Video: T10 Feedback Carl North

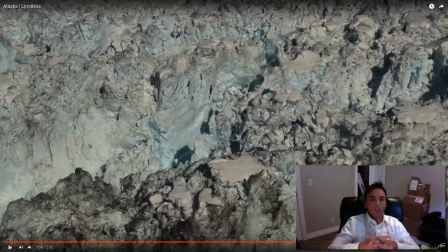[8:18]
So try and slow down those moves and keep focused on one subject as
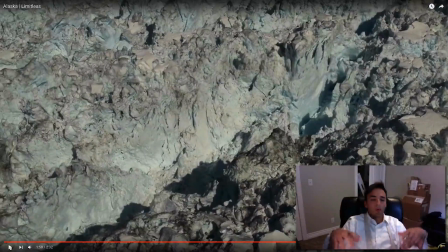[8:23]
long as you can to reduce the amount of motion blur to the point where it kind of feels disorienting and nauseating.
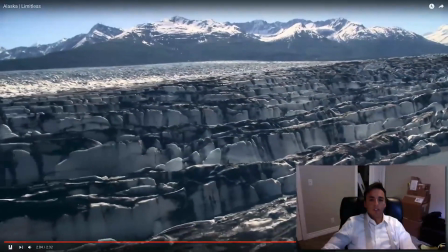[8:34]
Some more iPhone shots. Awesome scenery.
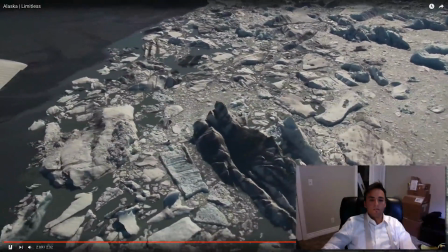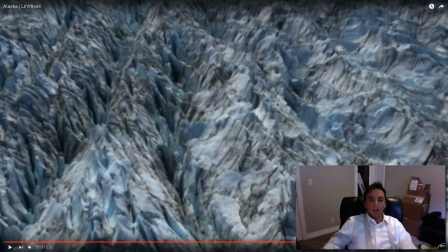[8:44]
Now this one, I can almost guarantee had warp stabilizer on it, and it probably punched in really far because this shot is super soft. And that's one of the downsides to using warp stabilizer, is it does punch in on your image, which is going to down res the image.
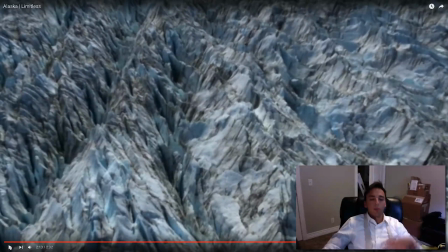[9:01]
And this one looks like it 2 times it. So be aware that warp stabilizer is going to down res your image.
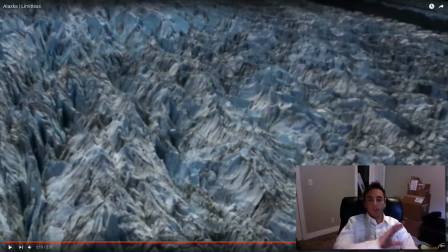[9:07]
And again, a little bit too much motion blur, panning a little bit too fast past the camera, making it a little disorienting.
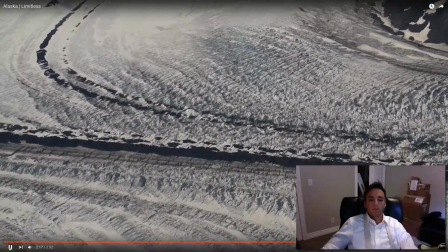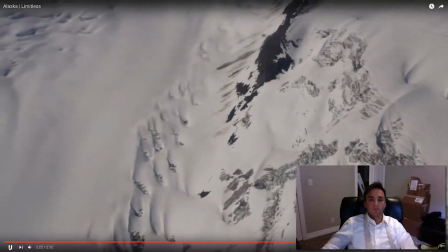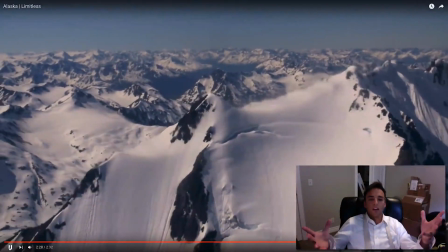[9:25]
Beautifully done, Carl. I mean, for his first video ever, guys, this should give everybody hope that it doesn't matter where you're at.
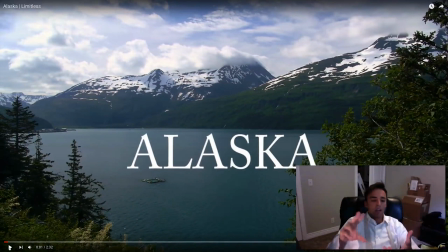[9:32]
I mean, 3 months ago, he bought his first gear, bought this course, and produced this video. And this is the type of video that a lot of companies would pay good money for. So let that give all of you confidence that it doesn't matter where you're at.
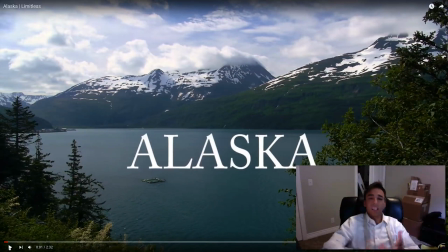[9:45]
As long as you apply the teachings I've taught you and get out and create content, you can make it in this world. Last question from Carl was, distortion on GoPro footage, is there a way to fix that fisheye wide lens look?
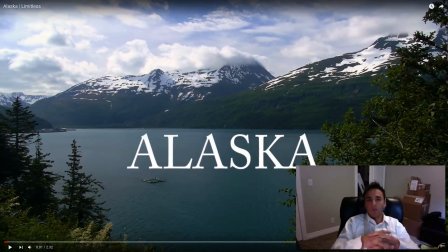[10:00]
I believe there is software out there that can help fix that. I personally have never used it. Yes, the older GoPros are going to struggle more with distortion, so I'd recommend getting a newer one. They're going to do a better job. Plus, they have the option of going wide, medium, and narrow, which will eliminate that distortion look.
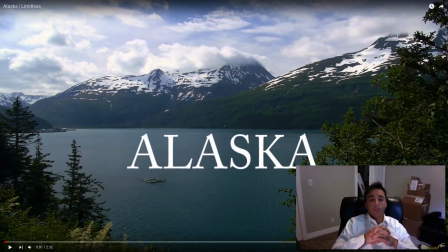[10:20]
So that's it, guys, for this week's Feedback Friday. If you guys have any further questions, please let me know.